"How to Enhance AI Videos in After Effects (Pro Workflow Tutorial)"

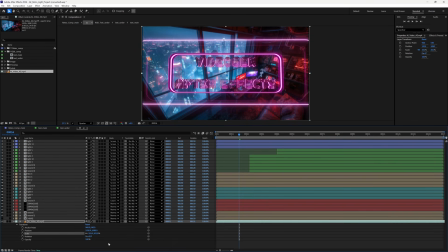(12:16)
Now another way we can do this, if I go ahead and press Ctrl Z to undo that,
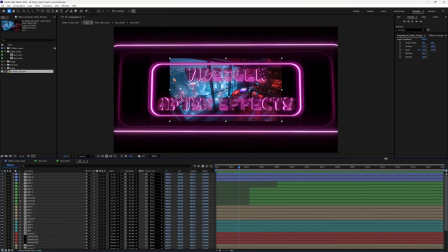(12:22)
is I'm going to go to the Effects and Presets panel here.
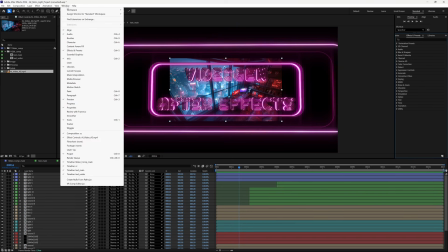(12:28)
Now if this isn't showing up, all you need to do is go to Window and then find Effects and Presets here,
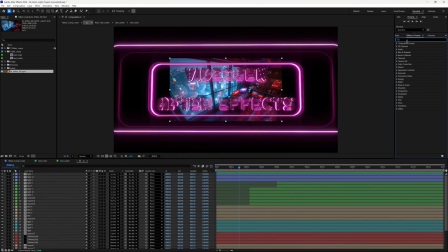(12:35)
and that will bring it up. And then under the search bar here, I'm just going to type in Scale. And then what we want to do is we want to find Detail Preserving Upscale. And this is a much better way of scaling up our images and videos to preserve their detail.
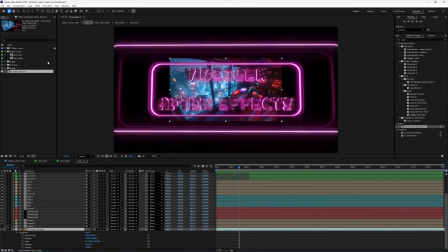(12:55)
So making sure that the video layer is selected, go to the Effects Control panel here. And I'm just going to double click on that to apply it. And then here we can again bring the scale up,
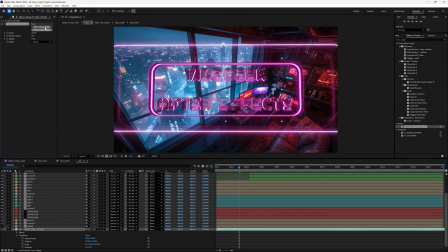(13:11)
or just simply click Fit Comp Height or Fit Comp Width, and that will do exactly the same thing. Awesome. Now all our assets have successfully been added to the project, it's time for the fun final touches. First, let's experiment further by seeing if we can tone down some of the effects here, as it can be a little bit overwhelming depending on your video clip.
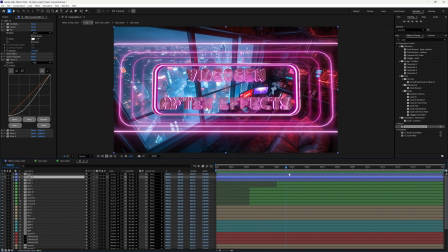(13:37)
So let's start by learning how to tone down some of these lighting effects here, as they are doing a really good job of being super overpowering compared to our background scene. So if we go ahead and select these light layers,
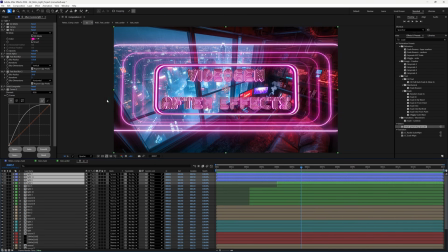(13:54)
you can see that these light layers here are the ones that are affecting the outer glows here. So let's go ahead and select these one by one to see what they are.
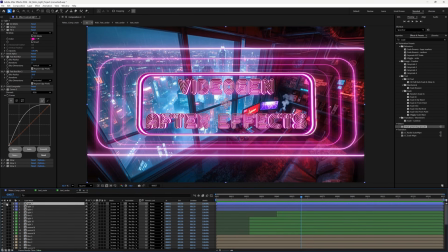(14:07)
So the first light layer is the one that is affecting the outer glow of these bars here. The second one is the inner glow, and then the third one is a little bit of both. So let's go ahead and tone down the first glow here.
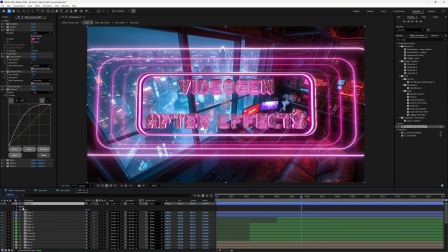(14:26)
So to do that, make sure that that layer is selected, bring that menu down, go to Transform, and under Transform we want to find Opacity, and as you can see, if we bring that down here,
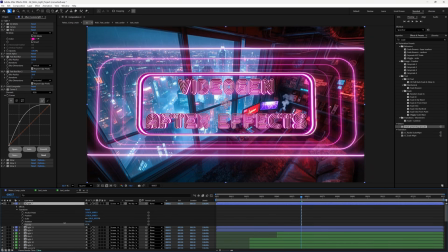(14:41)
you can see that the glow is a little bit, it's subtle, but it's a little bit less.
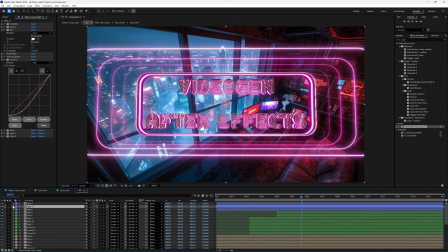(14:47)
And then we can go back and do the same for the other glows as well. So under Transform, go ahead and just bring that down slightly so that it's less overpowering.
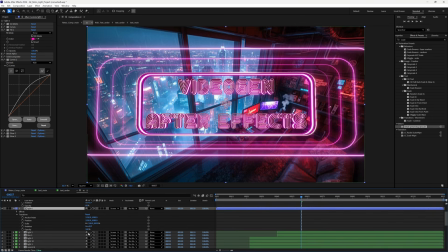(14:59)
And then the same for the third layer. Just bring that down slightly. And then again, you can also do that for the middle glow here as well.
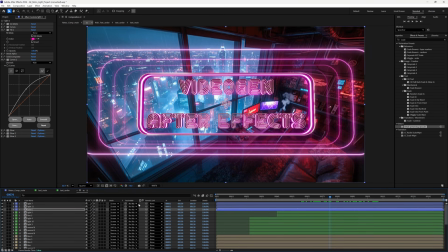(15:13)
So we don't want to bring that down as much because that's the main focus of our composition, of our animation. So we need to find which layers are those. So to do that, I'm just going to go ahead and guess that it's these light layers down here.
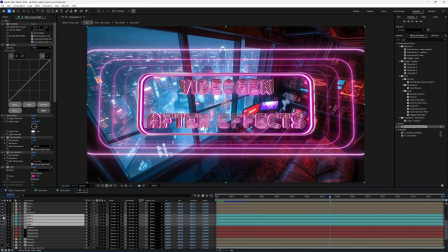(15:31)
Select them all, and if we go ahead and hide and unhide them, you can see these are the layers that are affecting the lights.
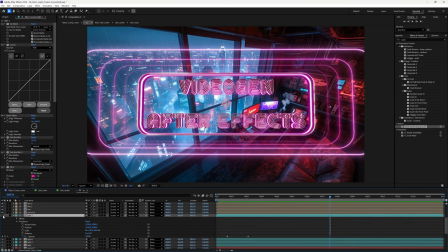(15:39)
So let's go ahead and do the same. So just figuring out, this is the outer glow layers. Now these are quite subtle, so we don't need to bring them down as much.
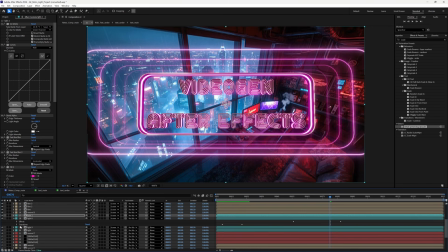(15:53)
And then the same for this one. Just going down to transform and bring this down. And then if you want the same for the other two as well. Now another thing we can do is we can bring down the opacity of this main section here as well.
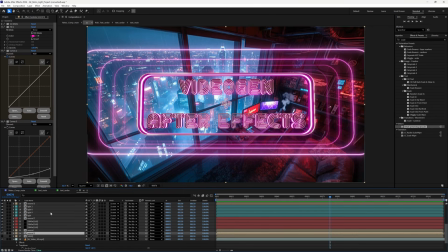(16:11)
So we want to go ahead and find what that is. So just go under all of these layers, just unhiding and hiding them to find which one it is. And we found it's this one. So just go ahead and open that up again.